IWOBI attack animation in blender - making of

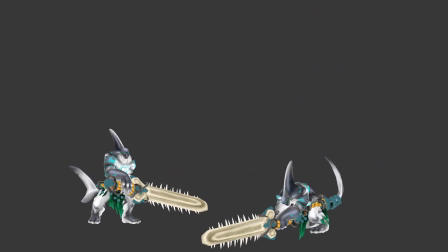[0:00]
Hi everyone, this is Pierrick from Picaut Design. In this video I will show you how I've done this animation in Blender.
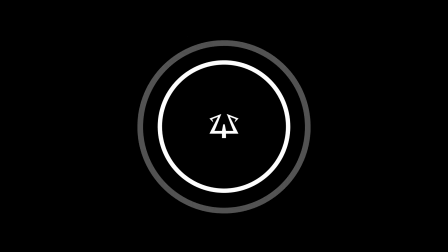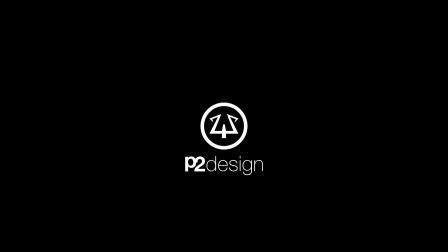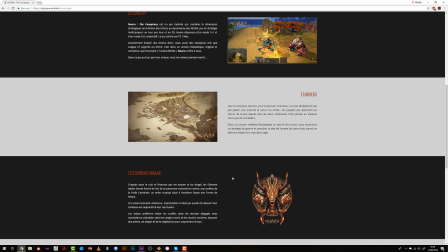[0:17]
As you may know, I'm doing a lot of animation lately for the game Noara, which will be released very soon.
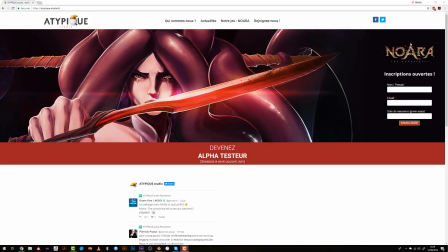[0:25]
You can already subscribe to be an alpha tester. You will find the link in the description below.
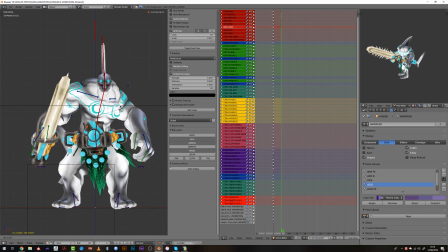[0:32]
As I'm working for in-game animation, I always have to start from the default pose, which is the idle position.
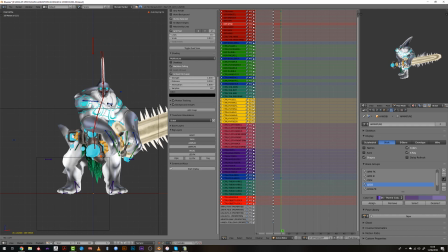[0:40]
The first step will be blocking of the different poses.
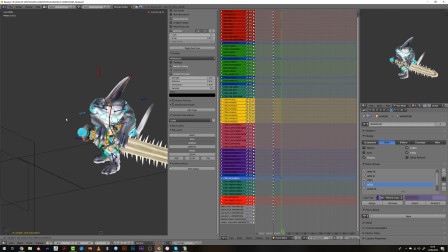[0:44]
So in this case I want to do a big jump and slash attack.
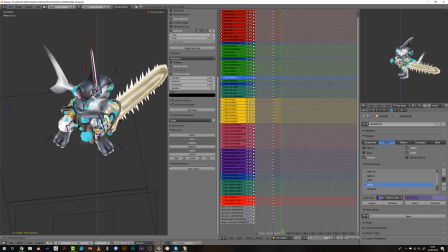[0:49]
That will be a special move of the character. I will be using a pretty common workflow, which is the blocking, then timing,
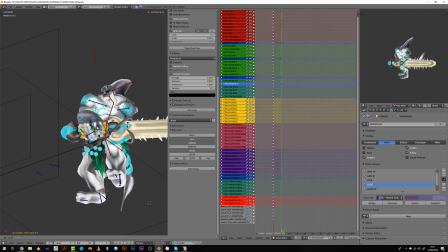[0:58]
and finally polishing with the splining and animation curve retouching.
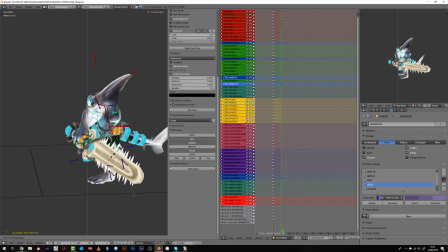[1:04]
So in the first step I'm just setting the main poses using an arbitrary 5-frame step.
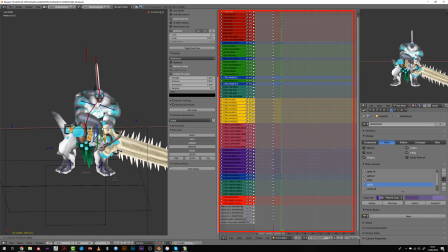[1:13]
In this regard, I'm using the dope sheet as I don't need to see the curve for animation yet.
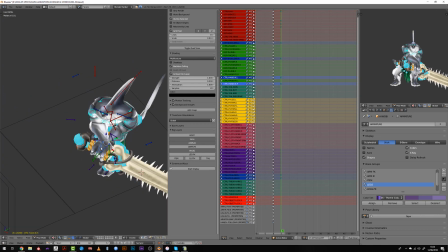[1:20]
This is basically the UI I'm using, 3D workspace on the left, then the dope sheet or curve editor in the middle,
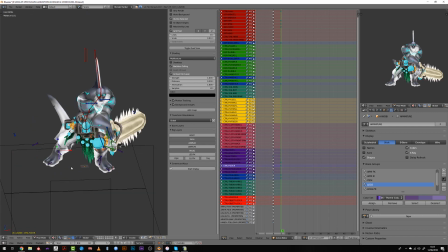[1:28]
and on the top right some kind of previewing window where I just set the
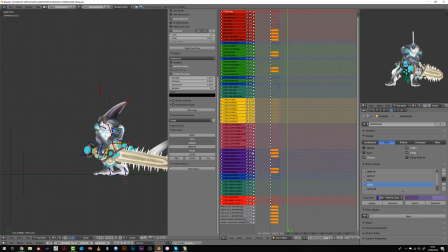[1:35]
display to only render so that I just see the raw character without all the controllers.
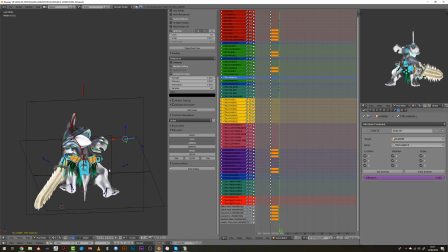[1:42]
As it's an animation for a game,
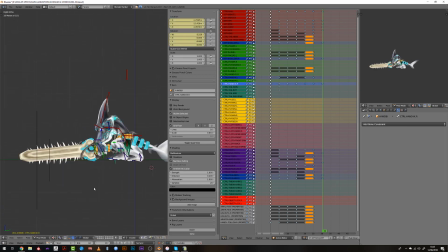[1:44]
I will avoid to have a too long anticipation where the character is gathering energy, because you have to have very fast animation whenever the player will engage the action,
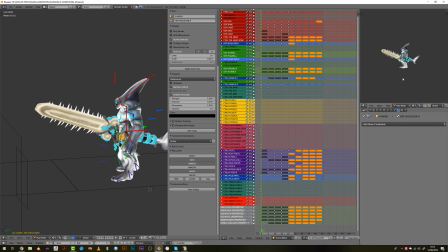[1:59]
he wants to see it. I'm absolutely not considering timing for the time being.
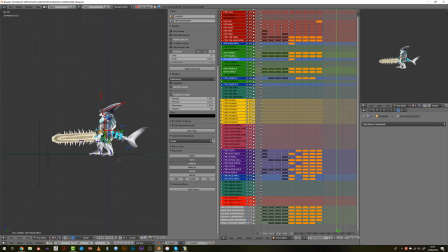[2:06]
Every chunk of keyframes are set to constant so that there is no interpolation between the different poses.
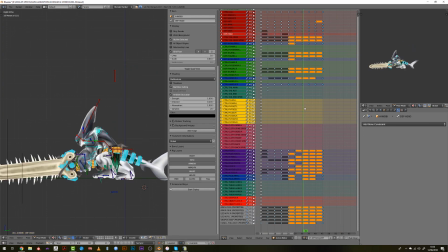[2:15]
Once my wall blocking is done, I like to revise each pose to make them stronger and have a better flow between the different poses.
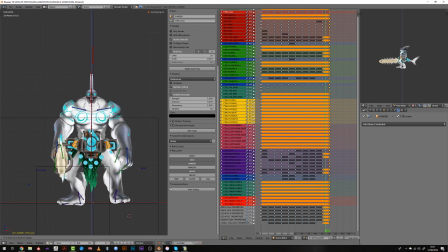[2:24]
Then I will add a few intermediate poses that will help to read the animation even in the blocking stage and make sure that some movement of the body are respected,
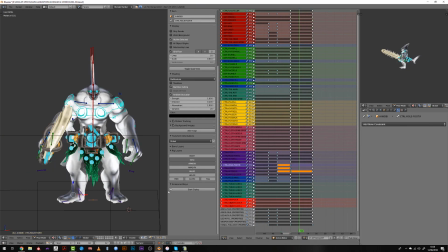[2:36]
avoiding straightforward movements.
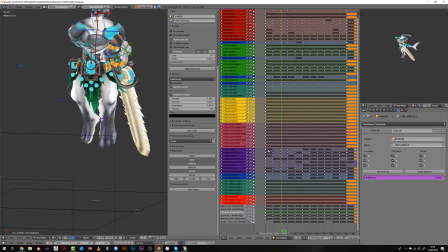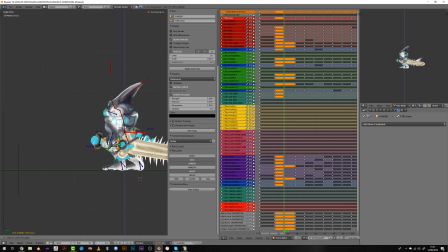[2:47]
I can now start working on the timing by moving big chunks of keyframes,
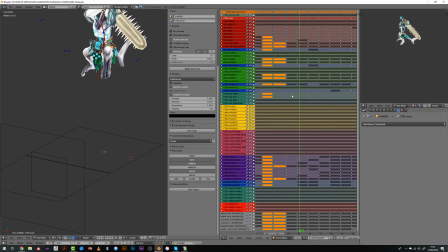[2:54]
mainly offsetting the different poses I've created during the blocking stage in time.
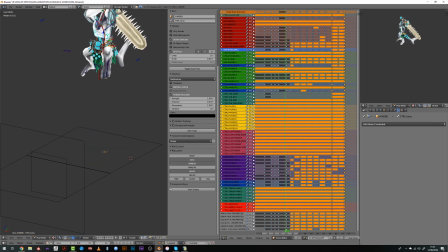[3:00]
This will allow me to bring contrast into the animation.
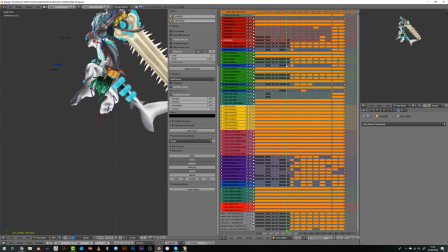[3:05]
I really like when the character rises very fast,
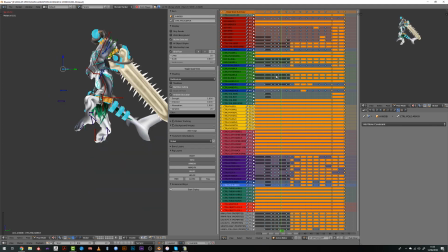[3:09]
float a bit into the air and get to the ground with very high speed.
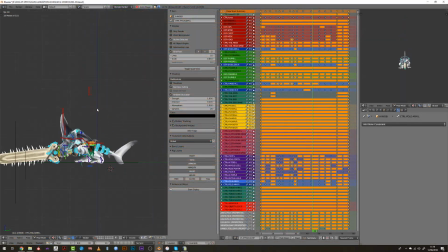[3:14]
I then switch to Bezier interpolation and I've checked if the timing was okay for me.
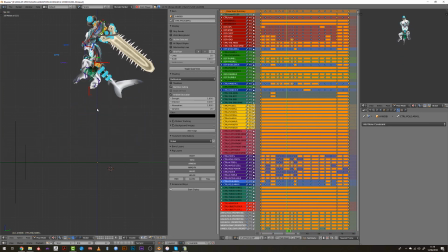[3:22]
I will have to revise it for sure, but this gives me a good idea of the timing of the animation.
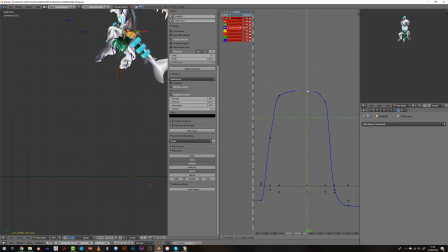[3:29]
This is where I start polishing the animation using the curve editor.
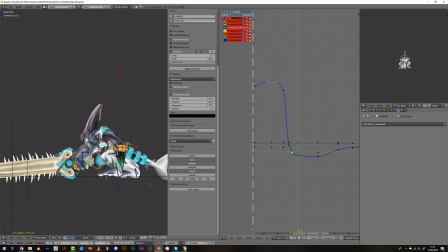[3:35]
I always start with the main torso controller so that I can revise the
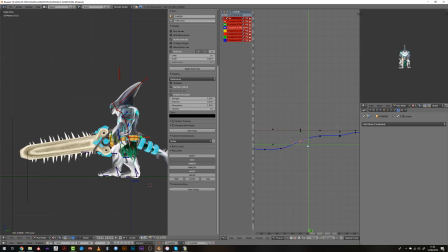[3:41]
position of the whole character and I can input more weight to him.
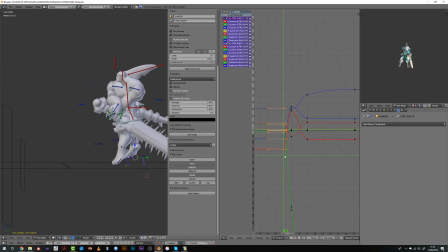[3:48]
I generally then work on the feet because for me they really help to read the
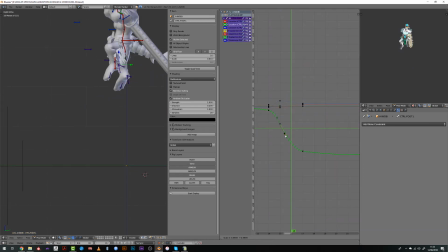[3:54]
timing of the animation and the animation in itself, because they make contact with the ground.